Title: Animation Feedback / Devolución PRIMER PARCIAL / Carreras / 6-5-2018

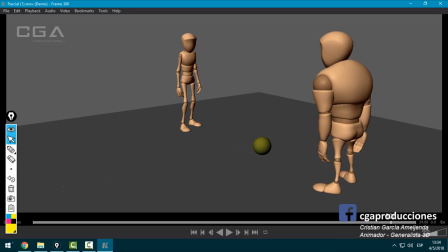37:14 Bueno, darle más fuerza a esa caída con las escalas también, con la cantidad de frames, porque no puedo decir dibujos ahora que hay entre una pose A y una pose B. En general me gusta lo que veo, ¿sí? No digo que está mal, pero digo que hay muchas cosas que faltan pulir todavía, algunas de ellas que ya las mencioné,
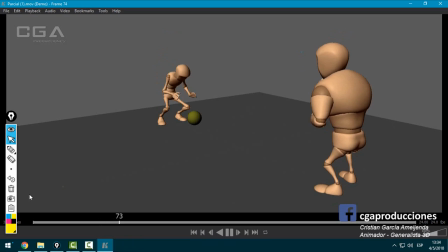37:33 pero creo que el ejercicio está muy bien, la duración es buena, las poses están bien logradas, falta principalmente lo que tiene que ver con pulir los intermedios, algunas cuestiones. Pero, y darle más metabolismo a los personajes en momentos muy importantes. Acá, cuando este ya lanzó y tira, la atención del espectador pasa toda al de la derecha.
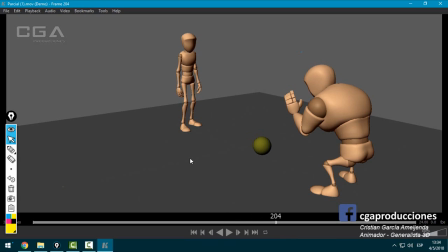37:53 Y fíjate que decís, bueno, lo estoy mirando y queda en el lugar. Entiendo que tu intención es que el personaje quede como, what the fuck, en el lugar, pero está duro. Y eso no queda bien, ¿sí? Bien, bien, Goldier.
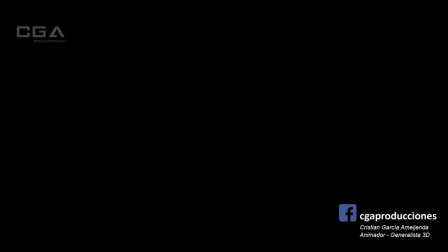38:09 Seguimos. Bueno, vamos con Lucioli, que ya lo vi bastante.
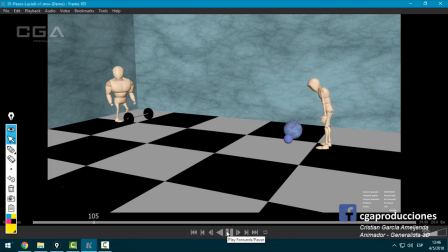38:15 Vi varias versiones, así que vamos a ver.
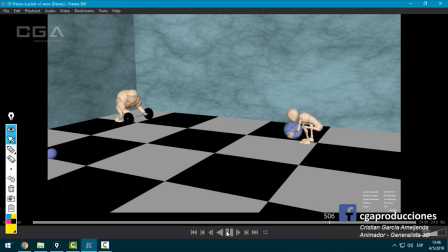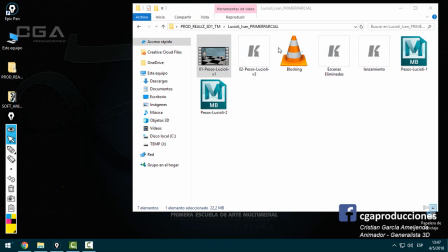38:43 Bien, y había una editada. El blocking ya no lo miro porque lo vi mil veces, ¿sí? Así que eso lo vamos a evitar porque está más que bien.
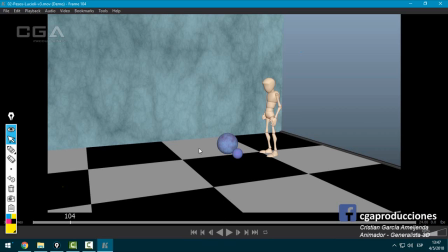38:53 Antes que nada, valoro dos cosas, más allá de la animación. Todo el tiempo con el que lo fuiste trabajando, las entregas, las correcciones, ¿sí? Eso suma muchísimo a la hora de poner la nota, tenerlo en cuenta. Y valoro también que te metiste a hacer algo complicado y no es que hiciste, bueno, voy a hacer algo muy complejo y al final quedó en la nada,
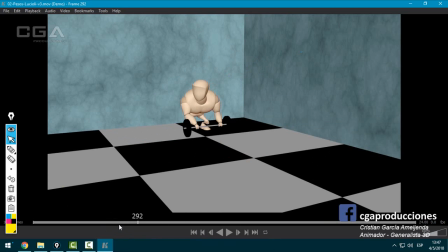39:11 no. La verdad que valió la pena arrancar con tiempo, ir viendo correcciones, ¿sí?
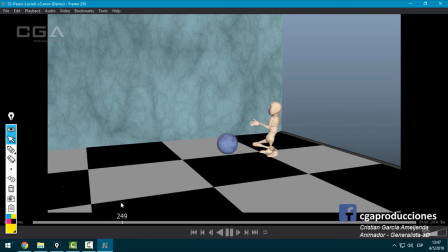39:15 Se nota en el producto final.
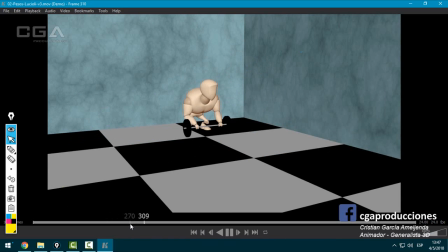39:21 Esto está bien.
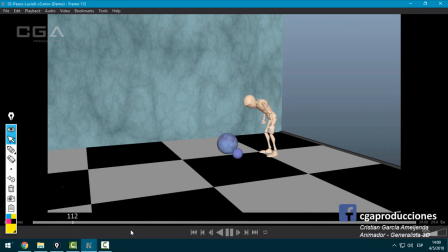39:29 Respecto al spline, ¿sí? Me parece que hay cosas que ya tenemos resueltas, que están muy bien. Acá me hace un poco de ruido que hay como una frenada en el momento que se agacha. Es como que se frena. A ver, se frena ahí y después baja fuerte, pero nada, es minúsculo.
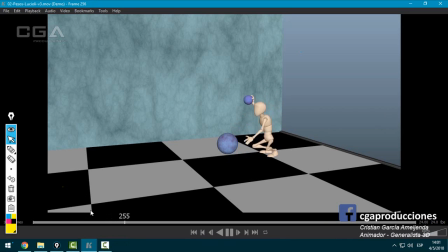39:47 Esto está muy bien, ya lo vi también. El lanzamiento quedó, esto está bueno.
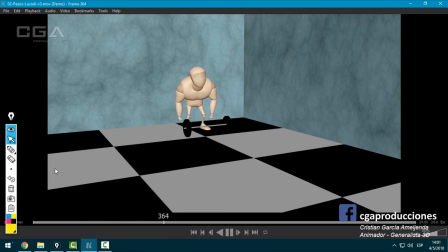39:51 Está muy buena la edición también trabajada, ¿sí? Cómo le cuelgan los brazos está muy bueno.
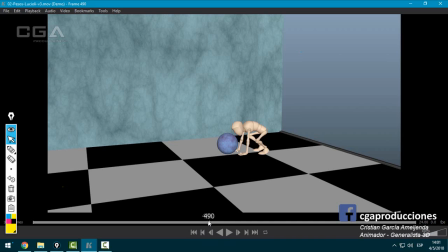39:57 Este pasito ya lo vimos mil veces y está muy bien. Sigue habiendo algunos pops en en los bracitos, ¿sí? Ahí, brazo derecho, fíjate. Pasar de esa pose a esa genera ruido y pasar de Esta, a esta también. Sí, son pequeños pops que molestan un toque.
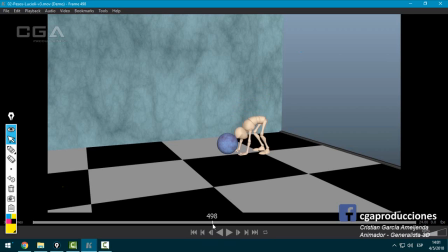40:15 El levantamiento está bien, lo sigo viendo raro, pero no te voy a decir nada porque es como que es muy complicado. En realidad, no es complicado, porque está muy bien. Estarás pensando, hincha pelota. No, no, pero está muy bien. Lo que creo que me sigue generando la sensación de que se levanta muy autómata
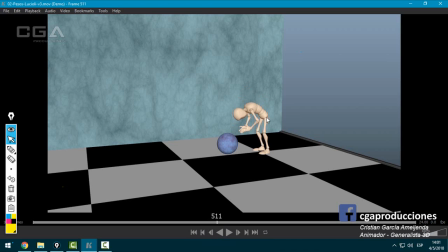40:34 es que falta moverle para adelante y para atrás la cintura, jugar con eso. ¿Sí? Acá está para adelante, cuando levanta va para atrás y después se puede centrar un poquito. Pero el resto está bien, ¿sí?
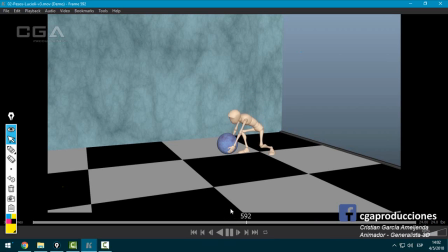40:48 Agarra, me gusta la anticipación que generaste en los dedos, está muy bien. Buenísimo esto, esto yo lo vi, está perfecto. Bien, me encanta que también moviste un poquito la pelota, está buenísimo eso. Se va para atrás, se levanta, esto está perfecto.
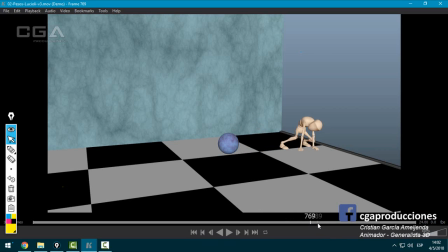41:03 A ver acá. Hicimos que anticipe y acá. Bien.
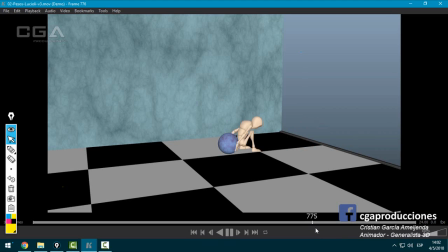41:13 Quizás lo que hubiese terminado de generar la sensación de que viene acá, que está bien hecho igual, es en esta pose,
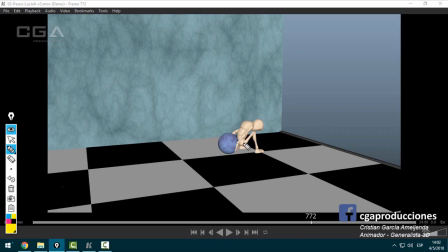41:22 la pierna, digo, se me ocurre ahora, ¿no? Ahí, ahí y ahí, ¿sí? Entonces esto ayuda a unir más esta pose con la que estaba acá. Y ya en el frame que sigue o en dos frames, tac, tac, vuelve y está acá, ¿sí?
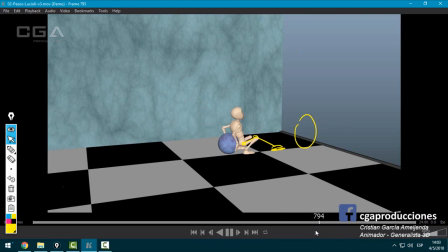41:41 Eso se me ocurre, por ejemplo. Bien, acá me hace ruido esto, porque no está interpolado esto. Eso es raro. ¿Por qué no está interpolado y esto sí? A ver si está en otra versión.
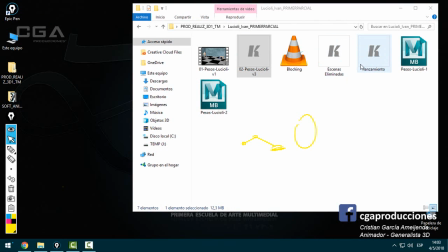41:59 Zonas eliminadas. Eso me hace ruido con este.
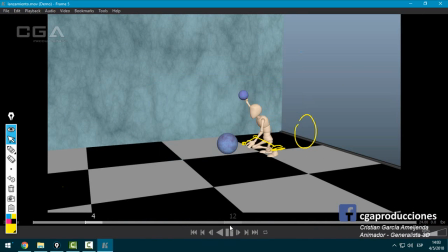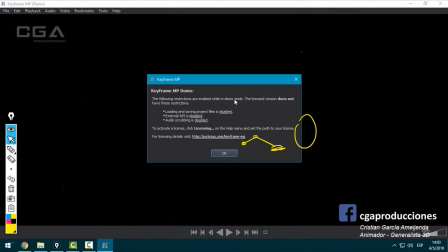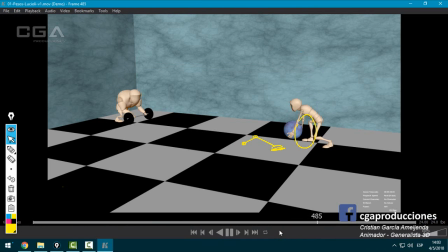Entiendo quizás que el TP como que llega hasta acá y el resto lo agregaste de extra, ¿sí? Pero igual, hubiese estado bueno, es una boludez lo que faltaba terminar. Porque entiendo que laburaste pose a pose, pero eso había que terminar un cachito.
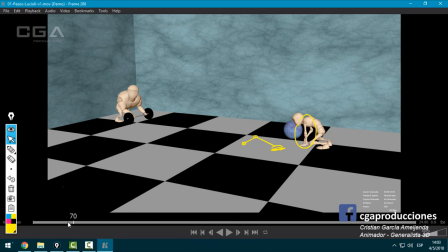42:32 Respecto al resto lo veo bien, entonces, a ver en esta pose si hay alguna cosita más que estaba viendo en las piernas, en los pies. Había visto algo, me parece, en el pie. No.
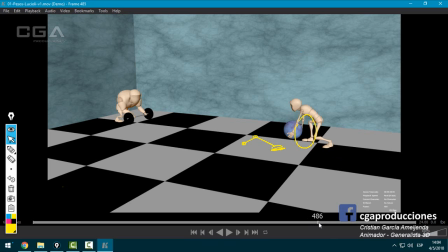42:55 Ahí, sí, ojo con eso. Ojo el pie ahí que se mueve solo. Bien. Muy bien. Está muy bien.
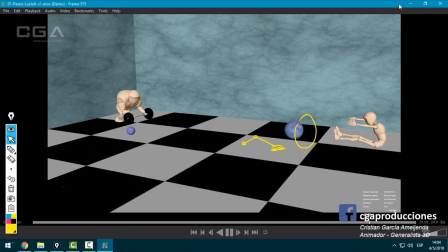43:14 Sí, tiene esas cosas a terminar de pulir. Me quedo en la duda qué pasó con el momento que le pega a la pelota, pero el resto está más que bien.
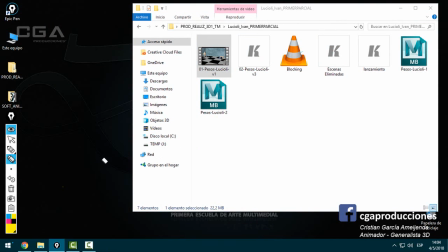43:21 Y como dije al principio, valoro, ¿sí?, todo lo que se trabajó desde el momento uno en el que se dio la consigna. De hecho, voy a decir que es una de las cosas más importantes a la hora de tomar a alguien en un laburo.
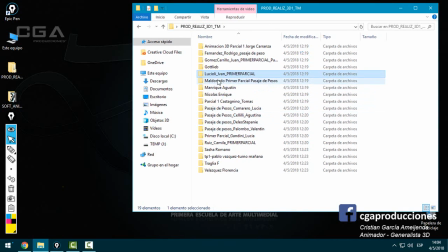43:33 Así que muy bien. Vamos a continuar. Bueno, Maldonado que está acá abajo.
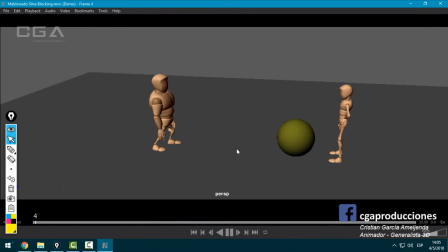43:39 Vamos a ver el locking. Algo de Maldonado ya había visto bastante también. Muy bien que estuviste entregando clase a clase. Bien.
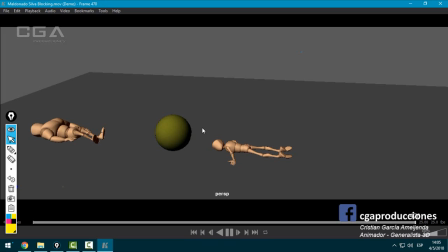43:58 Bien. El blocking funciona, ¿sí? Funciona.
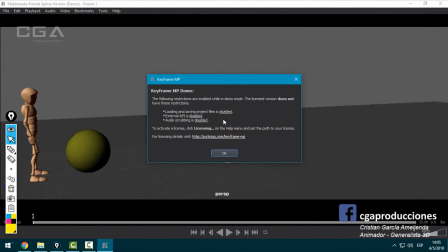44:03 Vamos a ver el spline, donde aparece la verdad.
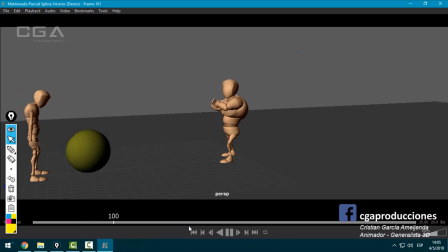Bueno. Ya estoy viendo algunas cosas para mencionar.
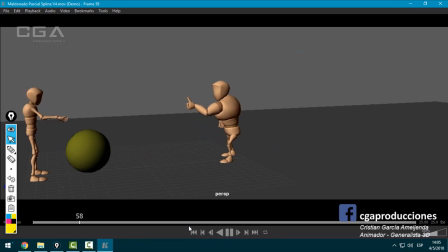44:25 Bien, tiene varias cosas, ¿sí? Algunas que a esta altura de la carrera no deberían pasar. Por ejemplo, cuando esto se revolea, o sea, la velocidad que trae la pelota, a ver.
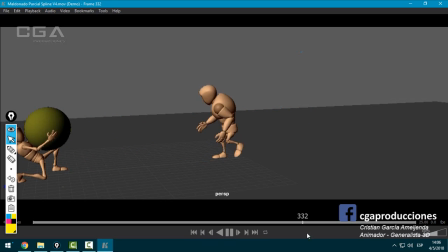44:47 Es rarísimo, ¿sí? O sea, la animación de la pelota, quitando los personajes que no los vimos todavía, la animación de la pelota está bastante rara. Fíjate que cae como un globo, ¿sí? Como que de golpe flota la pelota y de golpe se acelera.
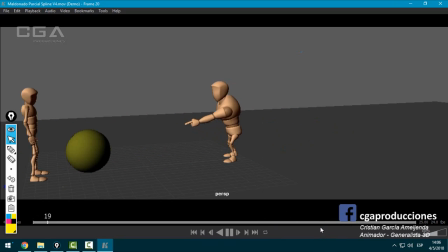45:04 Está raro, eso es lo que más me llama la atención hacia la vista, de física, y como te decía recién, es lo que ya debería estar claro a esta altura de la carrera, ¿sí? O sea, había que pulir bastante. Vamos a ver acting de personaje y levantamiento de pesos, que es una de las cosas más importantes también del trabajo.